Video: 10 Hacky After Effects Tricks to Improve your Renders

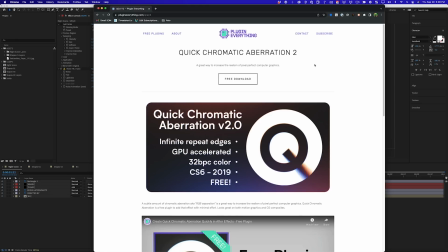What you're gonna wanna do is go to plugineverything.com and download their quick chromatic aberration 2 plugin for free. Plugin Everything make amazing plugins. They're really fast. They always look really good. They're cool guys, and it's a free download. So thank you guys for putting this together. It makes it so much easier.
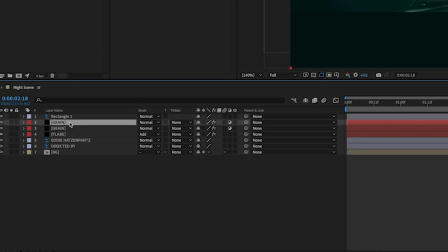So I'm gonna grab my grain adjustment layer, duplicate that, bring it underneath the flare and rename it chromatic.
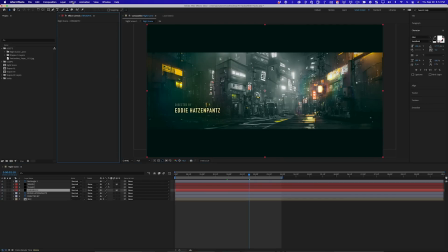Then I can delete these effects on it, come up to Effect, Plugin Everything, Chromatic Aberration.
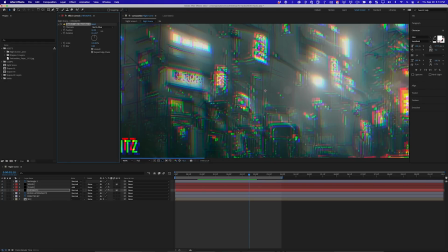And I'm gonna zoom in so you can see what this is doing. If I adjust the position and then I slowly lower it, you can see it's taking the red, blue, and green channels and it's spreading, right now, the red and blue channels apart from the green. And there's some different settings. I could have it split the red and the green. I could have it split the green and the blue, and it just gives you slightly different looks. But the key with this is you wanna be subtle. So a value of 1 is subtle.
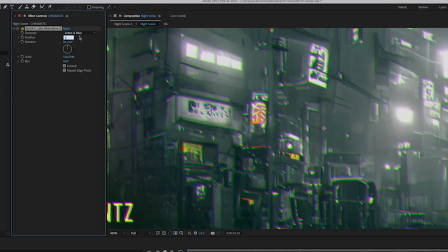If I go up to 2, it's already starting to create like a kind of a weird, it's almost like you're drunk or something.
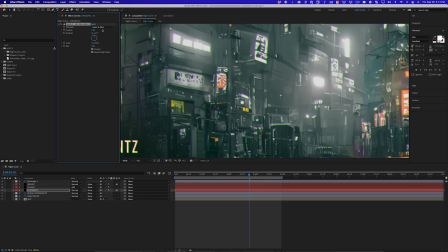I don't know, I've never been drunk, I wouldn't know. But if I set that to 1, that is kind of subtle.
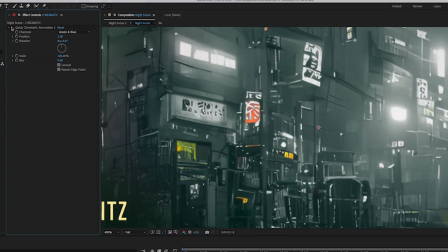And if I just do a quick before and after, let me turn that off, turn it back on, it looks kind of nice. And I like how the grain ends up on top of it. So chromatic aberration, it tends to blur the image slightly, and then the grain tends to make it feel a little bit sharper.
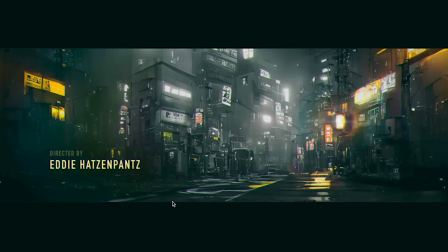Quick RAM preview, and yeah, it's subtle, but it's just starting to make the image look a little bit more natural. And it's sometimes hard to tell when you have these subtle effects kind of layered on like this until you do it before and after.
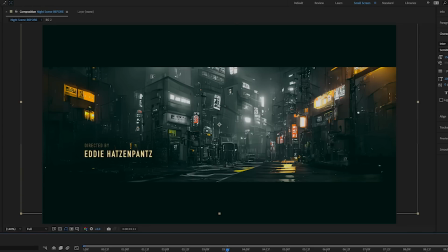So here is the scene before we did anything to it, and here is the way it's looking now. right?
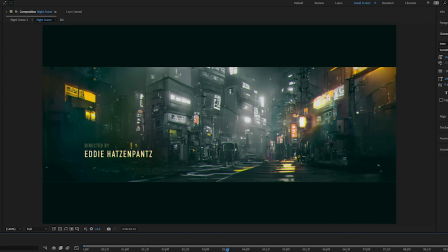When you add on all these things, it does add up and make it more visually interesting and definitely different.
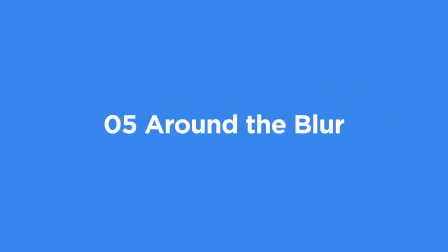All right, let's move on to our fifth hacky trick. This one comes from Adam Moorer, and he suggests using a blur vignette, which is very close to a darkening vignette, which is my go-to hacky trick, which I'm gonna show you in a minute. So what is a blur vignette? Well, the way I interpret this is it's the edges of the frame getting blurry because of some lens imperfection.
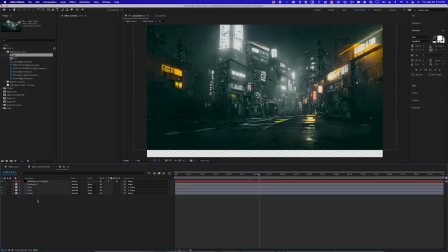So how do we simulate that? Well, we're gonna go into the background layer, and I'm gonna show you first how not to do it.
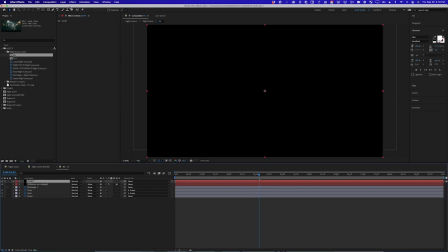So don't do it this way. I'm gonna make a new layer and I'm gonna label it don't. I'm gonna put just a standard Gaussian blur on here.
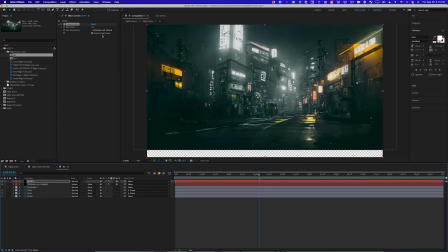Make that into an adjustment layer. Make sure repeat edge pixels are on so you don't get the weird fringing around the edges. And then let's blur this, I don't know, something like that. And then what we're gonna do is we're gonna grab the ellipse tool to draw a mask right in the middle of this, maybe something like that.
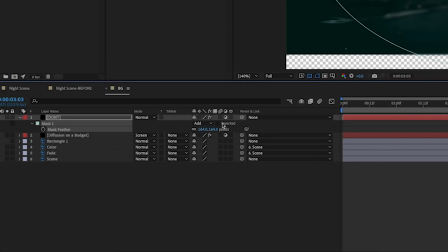I'm gonna hit F so I can feather that mask a lot, and then I'll invert it so that now the edges of the frame are blurred and the center isn't. Now, this kind of works, and on some images you can get away with it, but here's the problem.
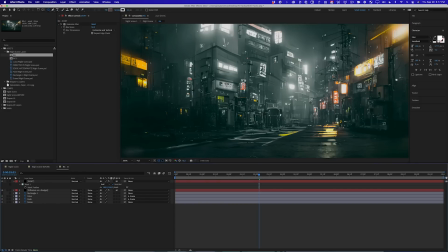If I really crank up this blur like this, and we go into where the edges of this mask sit, you'll see what's going on here.
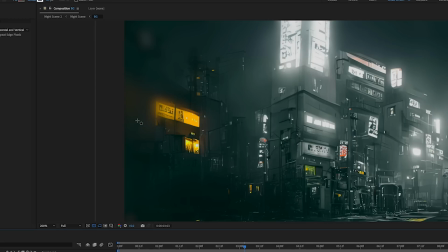What's happening is you're getting a blurred copy of the image underneath the adjustment layer, and then you're seeing through that blurred layer to a crisp, sharp layer. It's not acting the way a lens does, where you get this gradual blur effect. You're basically seeing both the sharp version and the blurred version at the same time, and it doesn't look right.
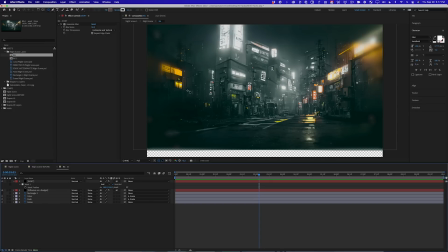So how do we get that nice gradient of blur? Well, I just gave you a hint when I said gradient.
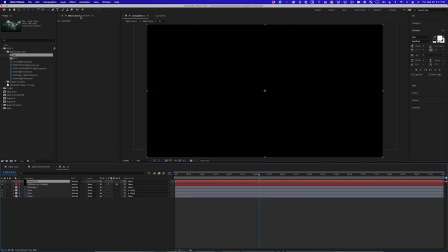Here's what we're gonna do. I'm gonna make a new layer. I'm gonna name it gradient. And what I'm gonna do is just generate a gradient ramp.
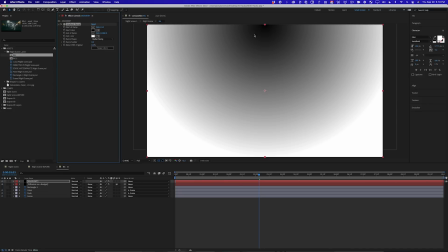You're gonna wanna set this to radial ramp, and I'm gonna move this point right to the middle.
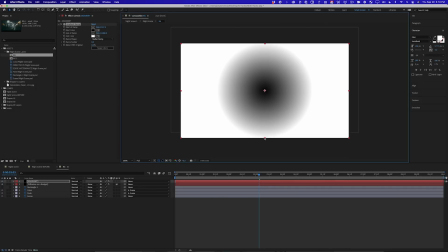I'm gonna zoom out and I'm gonna grab the ending point and I'm gonna pull this way out like this, okay? And so I'm gonna use this gradient as a map to blur my image.
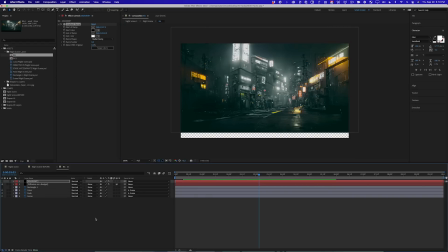So the way that works is you turn off your gradient layer. You don't need to see it. Now you make a new layer and I'm gonna call it lens blur. And I'm gonna go up and add the camera lens blur effect. Now, this effect, by the way, it can be a little bit of a render pig. I don't know if you've heard that term before, but I like it. And so if it's taking too long to render, if your computer's older, you can also use the compound blur effect.